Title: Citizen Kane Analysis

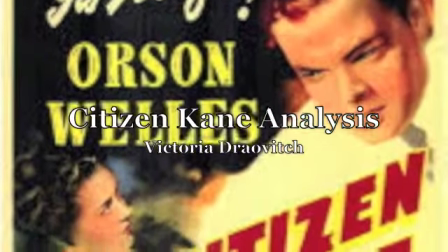Citizen Kane tells the story of a man who is more of a persona than he is a person.
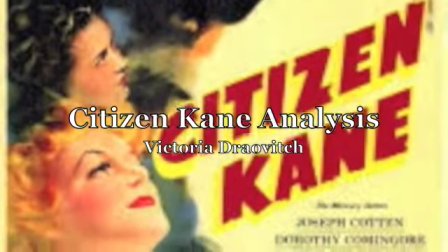He begins his news empire with the greatest intentions, but in time, his absolute power corrupts him absolutely.
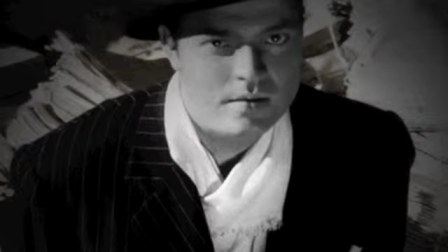Viewers have seen this story arc many times, but the American Film Institute regards Citizen Kane as the best film of all time.
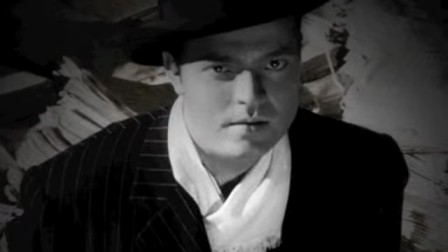What makes this 1941 Orson Welles movie the greatest of all time?
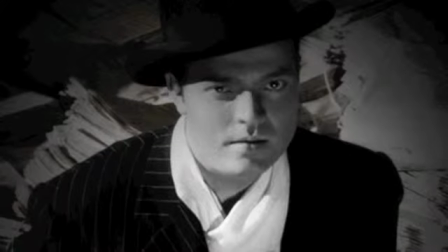The answer can be found in the way Welles uses form to express the content of Citizen Kane.
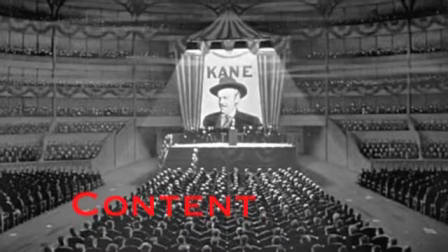Looking at Movies by Richard Barsom and Dave Monahan defines content as the subject
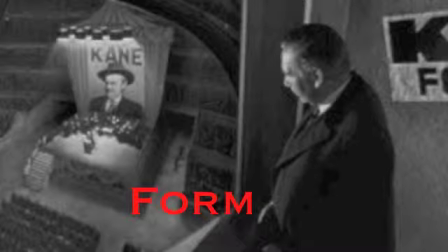of an artwork and form by the means which that the subject is expressed and experienced.
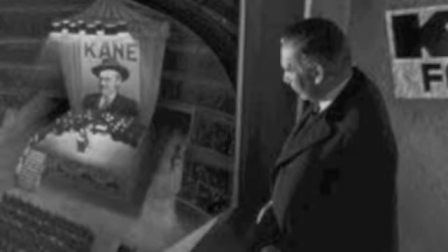Basically, according to Barsom and Monahan, all elements of a film are carefully chosen and controlled by filmmakers to produce each movie's form.
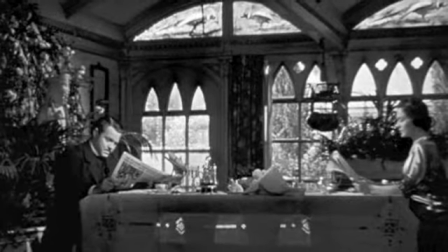The breakfast scene in Citizen Kane best exemplifies how the film uses form to show the deterioration of a marriage.
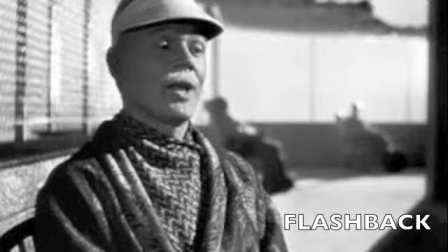The first way Welles manipulates the form is by making the breakfast scene a flashback.
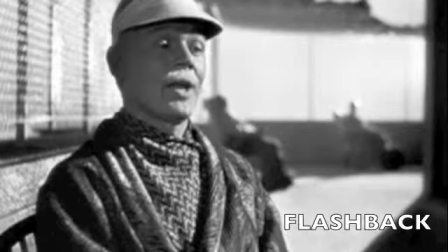Manipulating the time of this scene has two effects.
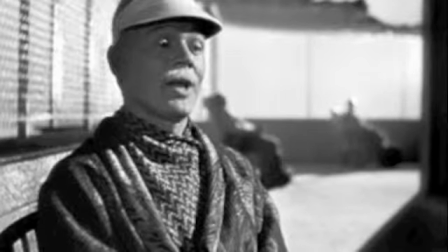One, it allows the story to be told from an unbiased third party so the audience can see where the conflict truly occurs.
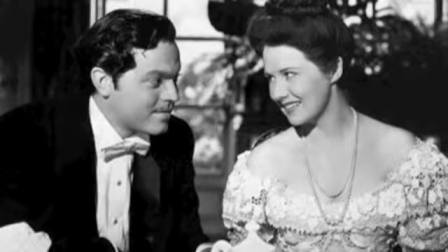And two, it allows the marriage's deterioration to be shown quickly and clearly.
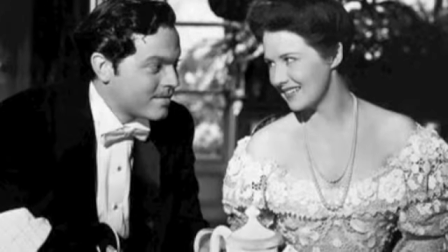Welles next manipulates the form through his use of deep space composition.
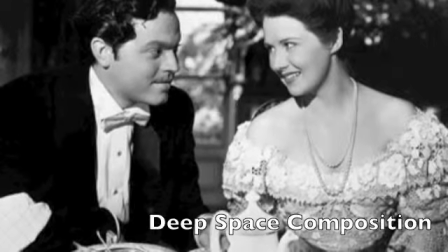In the first scene of the breakfast scene montage, Welles utilizes deep space composition.
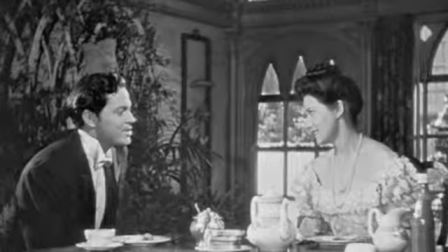One can see the entirety of the table at which Kane and Emily sit near each other, clearly in love.
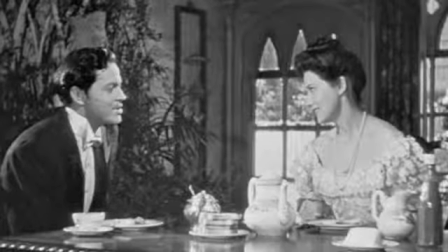Then, the scene fades out and the camera spins to represent the passing of time.
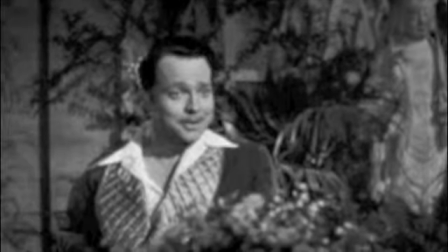In the next scene, deep space composition is not utilized.
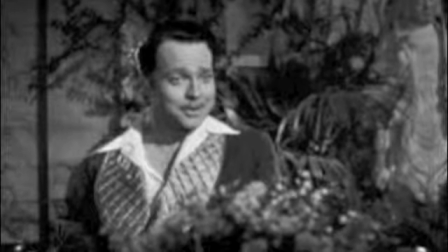It is clear that the two are sitting at opposite ends of the table now, and the camera switches back and forth between the two.
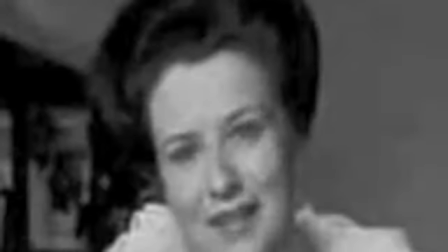The audience does not see them in the same shot as they did before. Additionally, the setup of the table changes as the scenes progress.
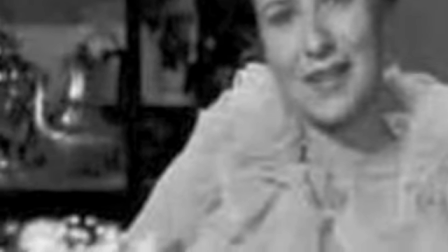In the first scene, the table is minimally set, with only a teapot and some plates.
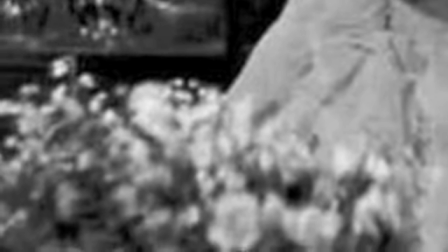The next scene shows a flower plant in front of Emily, representing the divide beginning to form in the marriage.
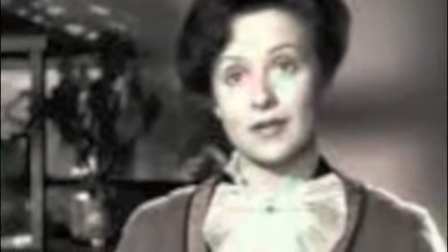The next scene shows the flowers have grown bigger, and the couple's dialogue grows more isolating as well.
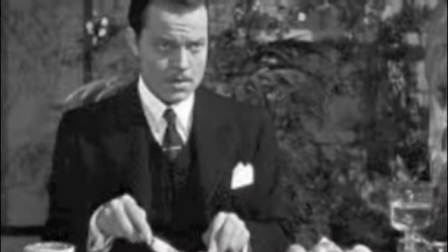Following that, the scene shows the flowers have disappeared, suggesting that the flowers have died and there is no hope for this conflict's resolution.
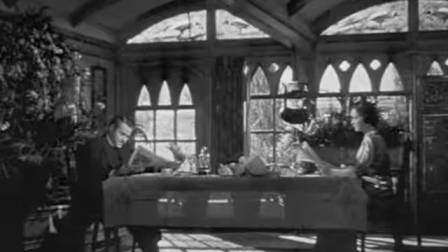The final scene of the montage reveals a new barrier. Emily reading the Chronicle, the Inquirer's rival newspaper.
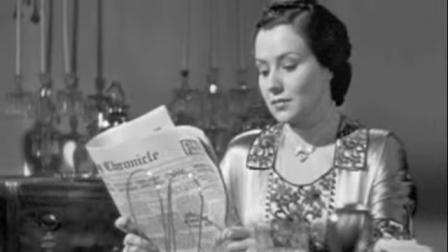Kane reads the Inquirer.
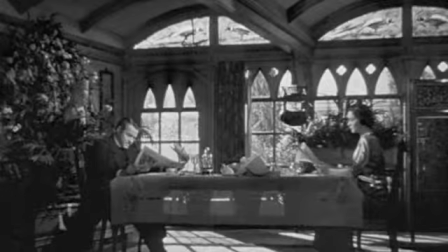The camera then zooms out for the first time since the beginning of the montage to reveal the two, sitting in the shadows at opposite ends of a table.
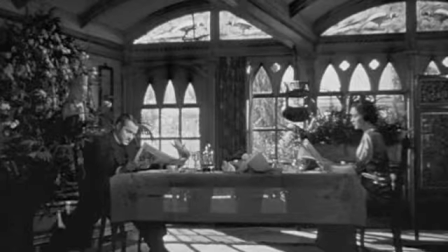It is worthy to mention that this table appears to be much longer than the table shown in the first scene of the montage.
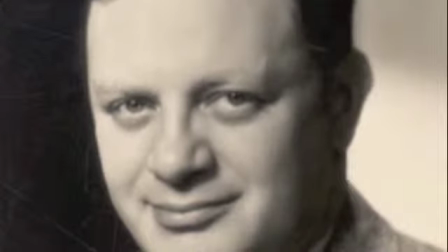Herman J. Mankiewicz was the screenwriter for Citizen Kane.
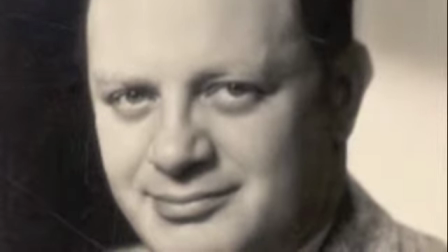According to writer Ben Guaraldi, Mankiewicz is attributed with bringing the multiple flashback aspect to the plot of Citizen Kane.
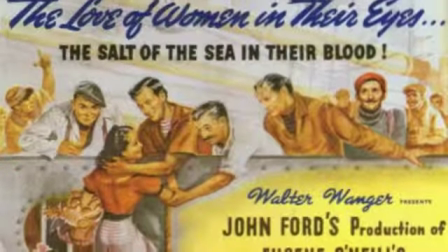Additionally, Greg Toland, the film's cinematographer, is credited with the film's use of deep space photography.
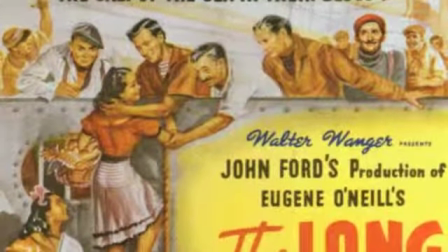Because of this, Citizen Kane can be compared to John Ford's 1940 film, The Long Voyage Home.
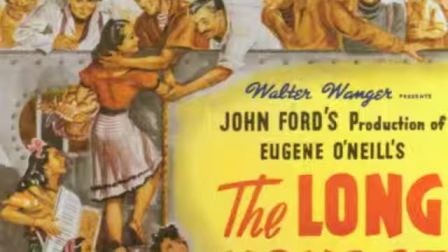According to George Turner, quoted on the Great Encyclopedia of Cinematographers,
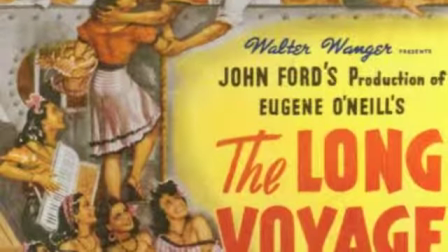The Long Voyage Home is where Toland experimented with many of the concepts that would distinguish Citizen Kane.
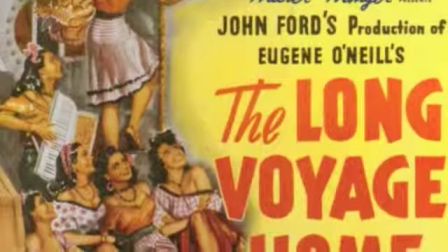For example, deep, sharply limed images and using floor lighting as opposed to overhead lighting.
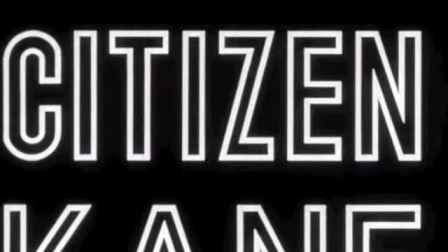Clearly, what we see in films is not accidental or by chance.
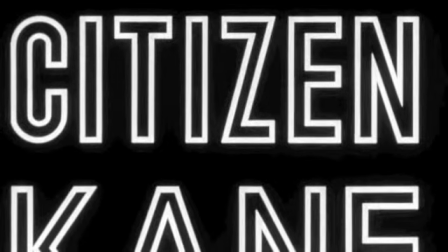A story is truly played out not only by its content, but also by its form.
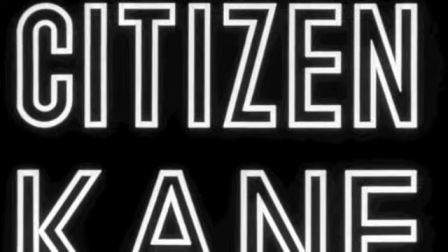And the most legendary movies are sensitive to this.